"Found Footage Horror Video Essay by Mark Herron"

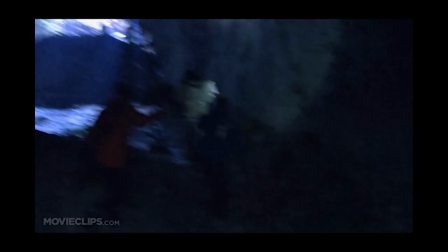0s
The horror genre has long been a vehicle for society to cope with real-world events in an unreal way.
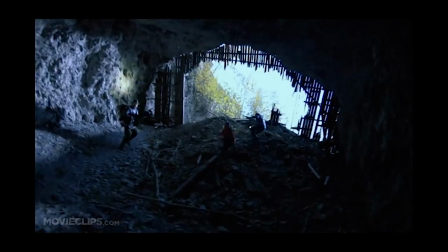7s
In fact, quote,
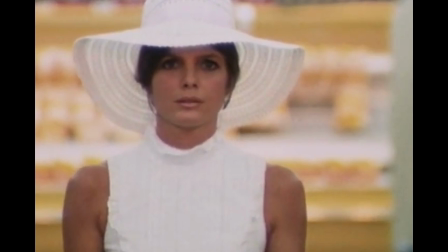16s
Through dealing with topics like the Women's Liberation Movement and the Black Lives Matter movement,
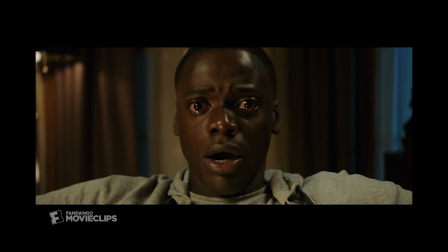21s
films like The Stepford Wives and Get Out have commented on and critiqued society's views on those issues.
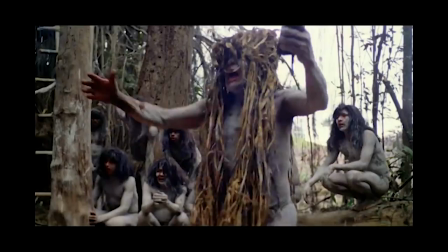27s
However, as technology and the way society ingests information evolves, so has the horror genre.
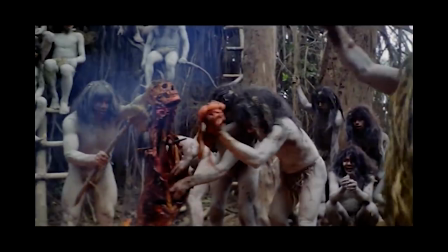34s
Thought to have begun with Reguero Deodato's 1980 film Cannibal Holocaust, found footage horror, described as, quote, a subgenre, a technique,
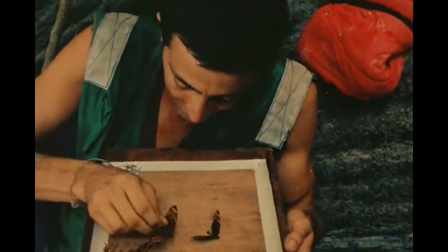43s
an aesthetic, a hybridization, and a marketing gimmick, end quote, is characterized by films shot diegetically using various equipment found within the world of the film.
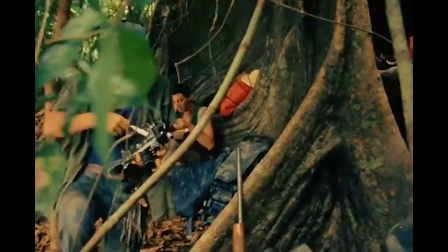52s
As a result, the camera becomes part of the action and an extension of the characters, or perhaps even a character itself.
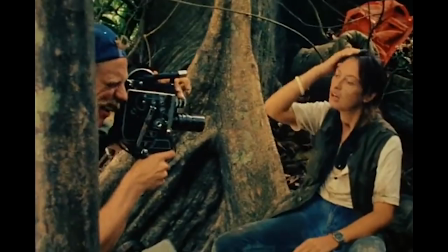59s
Film critic Alexandra Heller-Nicholas, quote,
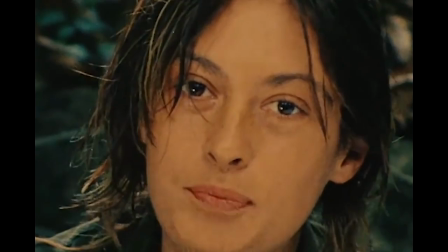62s
observes that the raw, unmediated quality of the filming imbues the content with a great sense of immediacy and immersion, end quote.
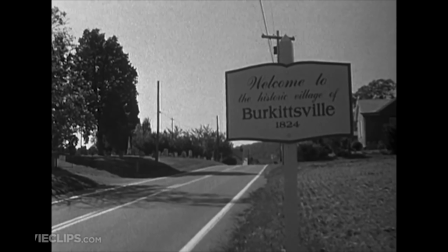69s
The subgenre was popularized by the 1999 film The Blair Witch Project, which opened with a title card that read, quote,
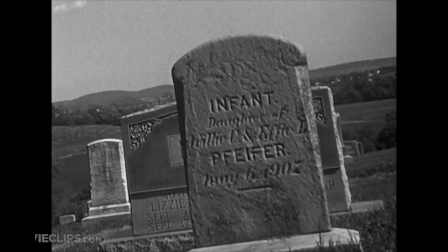76s
in October of 1994, three student filmmakers disappeared in the woods near Burkittsville, Maryland,
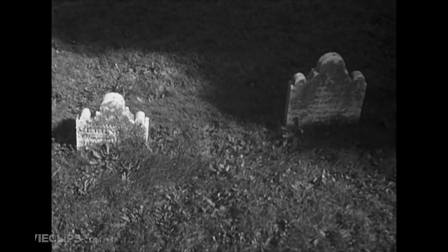82s
while shooting a documentary. A year later, their footage was found. End quote.
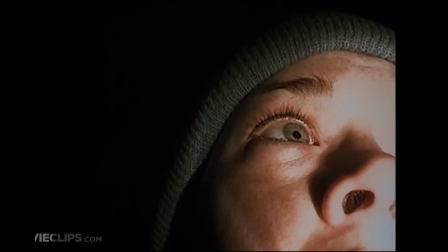88s
While horror movies have always worked because of their ability to frighten audiences,
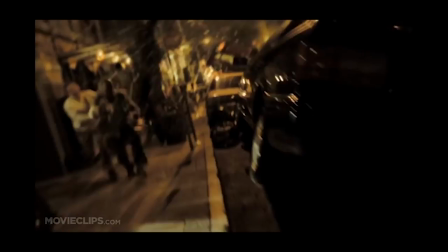92s
found footage horror movies take it a step further by suggesting that, quote, the images caught on camera have taken place in the audience's reality,
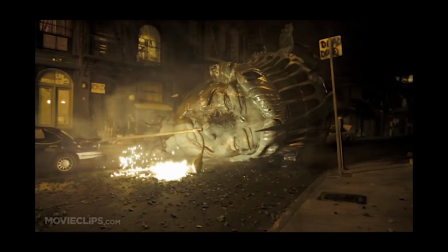99s
and that, whilst the viewer may be detached from the threat geographically and temporally, they are ontologically commensurate with the events depicted.
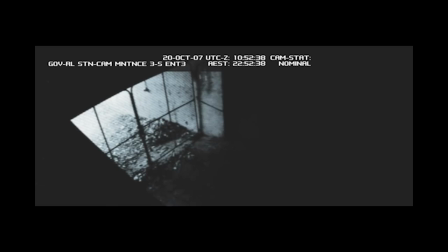107s
End quote. Critic John Kenneth Muir claims, quote, quote, found footage works best when it transports you so successfully into another life that you begin to get a little panicky yourself, like you were actually there and unsafe,
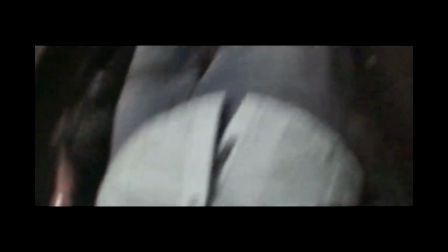120s
end quote. Lenny Blake's The Wounds of Nations argues that horror films are unique in their ability to, quote,
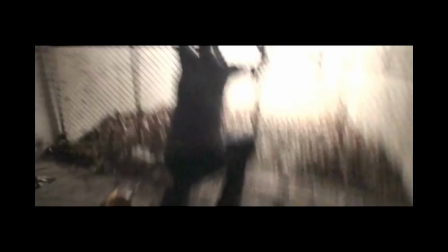128s
reopen national wounds that have been suppressed, overlooked, or only superficially addressed, end quote.
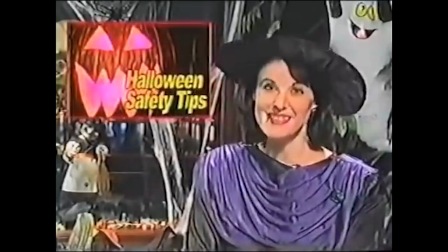133s
Found footage achieves this effect, quote, through the use of representational codes and aesthetics more typically associated with amateur and non-fiction media, end quote.
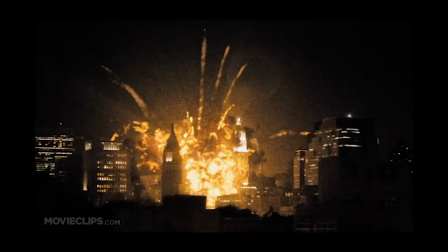142s
Movies like Wreck and Cloverfield evoke historical trauma and contemporary disaster through their so-called 9-11 found footage style.
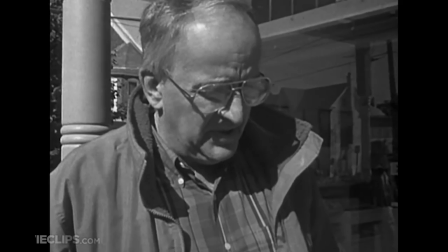150s
Both Cannibal Holocaust and Blair Witch Project dealt with their characters investigating local legends and saw them, quote,
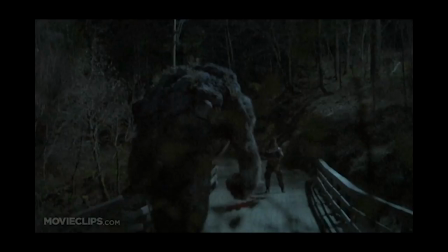157s
probe forbidding aspects of their national history and national identity, end quote.
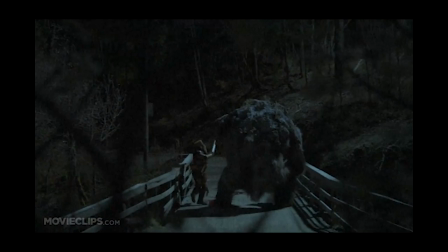162s
The Tunnel, Cloverfield, and Troll Hunter are all films that are critical of the government's attempts to mislead the public in order to enforce its own agenda.
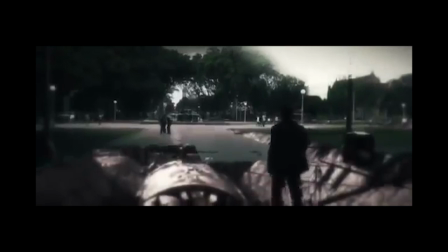171s
The Tunnel, a 2011 Australian mockumentary film directed by Carlo Ledesma,
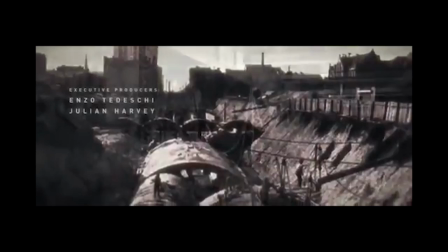176s
emphasizes the misdeeds of Sydney's real past through an imagined present. In order to understand a government cover-up, current affairs journalist Natasha covers a story about the abandoned railway network beneath the city with her team.
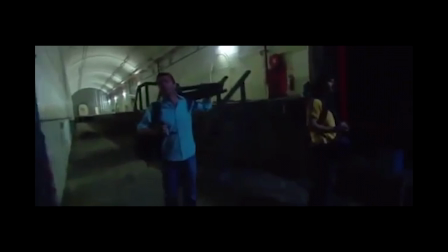189s
The film, quote, constitutes both a subterranean history of modern-day Sydney and a passage to repressed
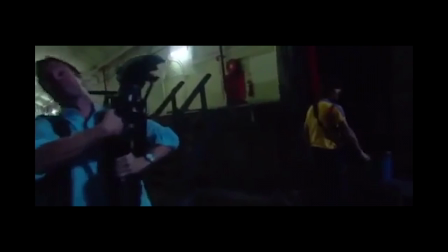195s
feelings of guilt surrounding the dispossession of people throughout Australian history,
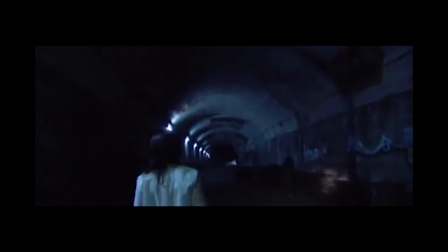200s
end quote. The characters learn about the government's disinterest in the missing homeless people, reflecting the historical mistreatment of Indigenous Australians.
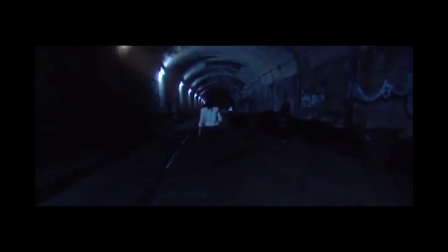208s
As they move through the underground tunnels, they find an air raid shelter from World War II and empty homeless encampments.
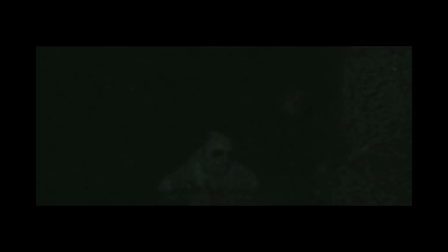215s
A monster follows them throughout the film, never fully seen by either the characters nor the camera, making the audience feel the same stakes. In fact, in a scene near the end, the monster attacks the characters as well as the camera itself, by extension, attacking the viewer.
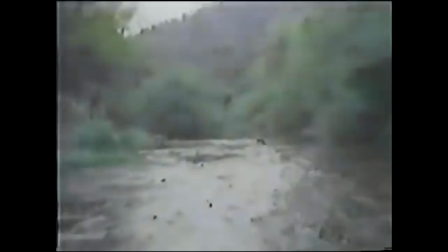231s
The 1980s in America saw a widespread embrace of political conservatism helmed by President Ronald Reagan.
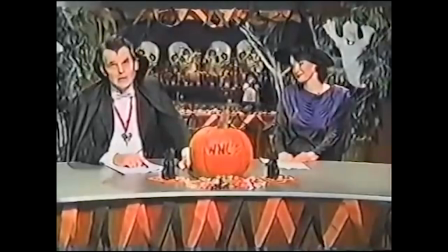237s
The so-called satanic panic was a byproduct of this,
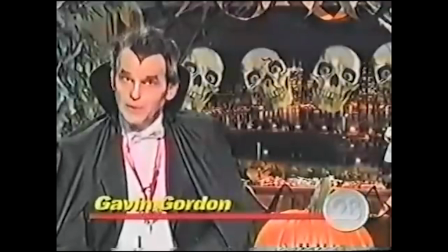240s
as over 12,000 unsubstantiated cases of satanic ritual abuse were quote-unquote remembered through questionable therapy practices.